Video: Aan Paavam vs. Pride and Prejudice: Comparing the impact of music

How does composer Ilayaraja make background music like this, which speaks to your soul? In this episode, we'll see that and much more about the music of the film Aan Paavam. Welcome to the Suvai Sons channel. I'm Sukrish. To truly understand the role of Maestro Ilayaraja's music in this film, we can contrast it with a similar story which took the opposite approach for the music.
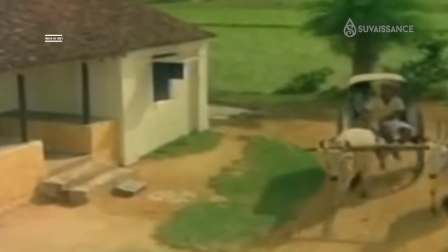Aan Paavam, written by director Pandiyarajan, is set in a Tamil village of India in the 1980s, and it keeps us wondering if these brothers will get these girls in the end.
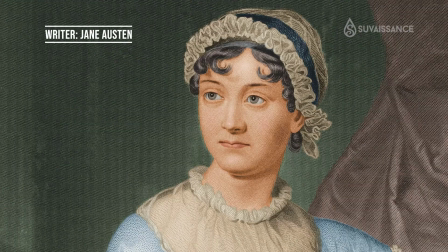Pride and Prejudice, written by Jane Austen, is set in England in the 1800s and keeps us wondering if these sisters will get these men in the end. So the stories are somewhat similar, but their approaches to music are the opposite.
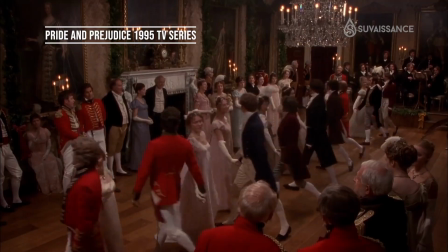In Pride and Prejudice, dances give young couples the opportunity to meet, fall in love, get married.
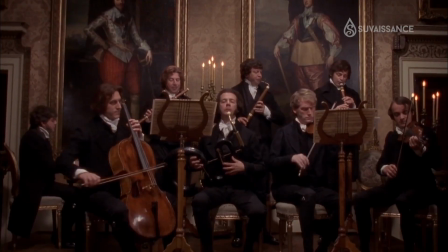There's music already in the scene.
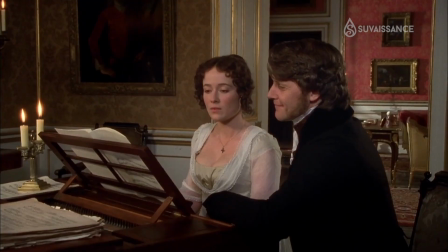Or the characters are playing instruments in the story, in the scene. So this kind of music is called diegetic, which means music which arises from within the scene itself. It's part of the story. This leaves less room for the composer to write his own music for the story. They have to stick to music which was already in use in the 1800s,
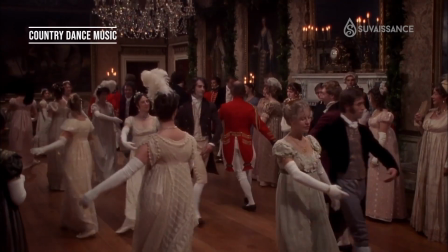like Haydn or Mozart or country dance music, or they at least have to compose something very similar.
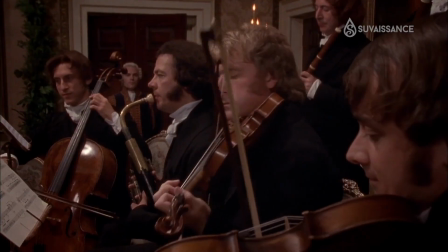And definitely they have to use the instruments which were in the culture and in the scenes.
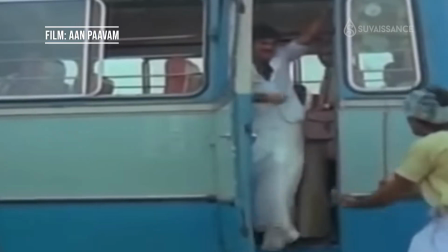By contrast, in Aan Paavam, the potential groom goes from his village to her village to attend a pre-arranged meet the bride ceremony in the presence of her family.
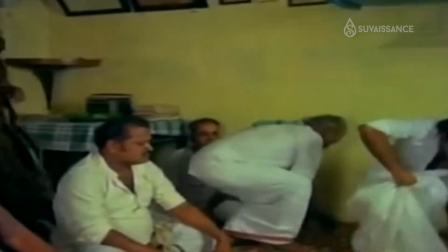There are no musicians playing instruments at this meeting. This gives the composer an opportunity to take out his pen and write his own music for the scene. How should he do it? Should he stick to the instruments and musical styles found in this culture? Or can he use any instrument and any musical genres simply to tell the story? Composer Ilayaraja chose the second option. Now let's see what happens.
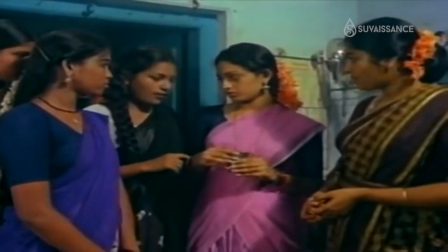The potential bride shyly walks out.
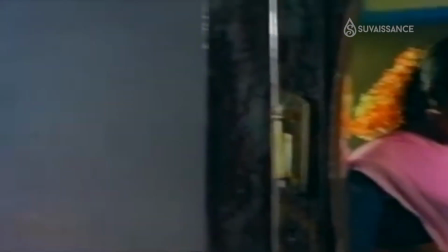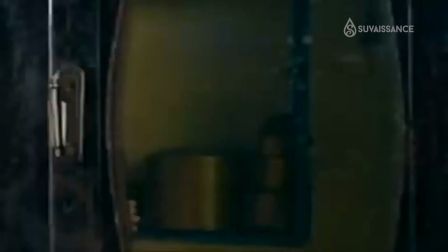And there's this kind of a movement, some kind of a gait in her walk, if you notice. I personally think that this might have inspired the composer to use the bass guitar to make this kind of sound.
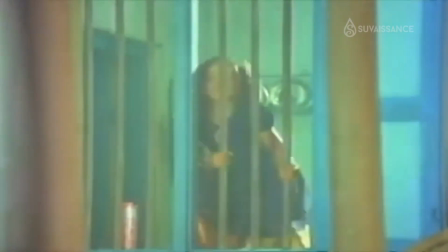The bass guitar is not an Indian instrument. It is borrowed from Western popular music, but it highlights her very unique and hesitant walk. And the other part of this music was the veena.
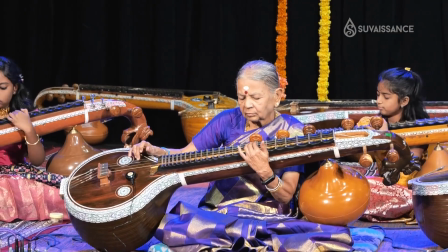Now the veena is a very traditional Indian instrument used in classical music concerts.
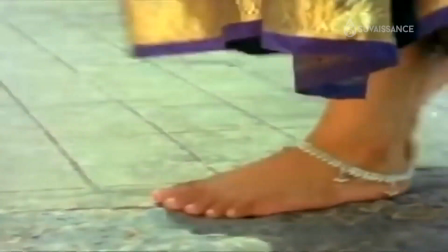And the girl is very traditional too. She's wearing traditional clothes, she's keeping her head down, she looks obedient.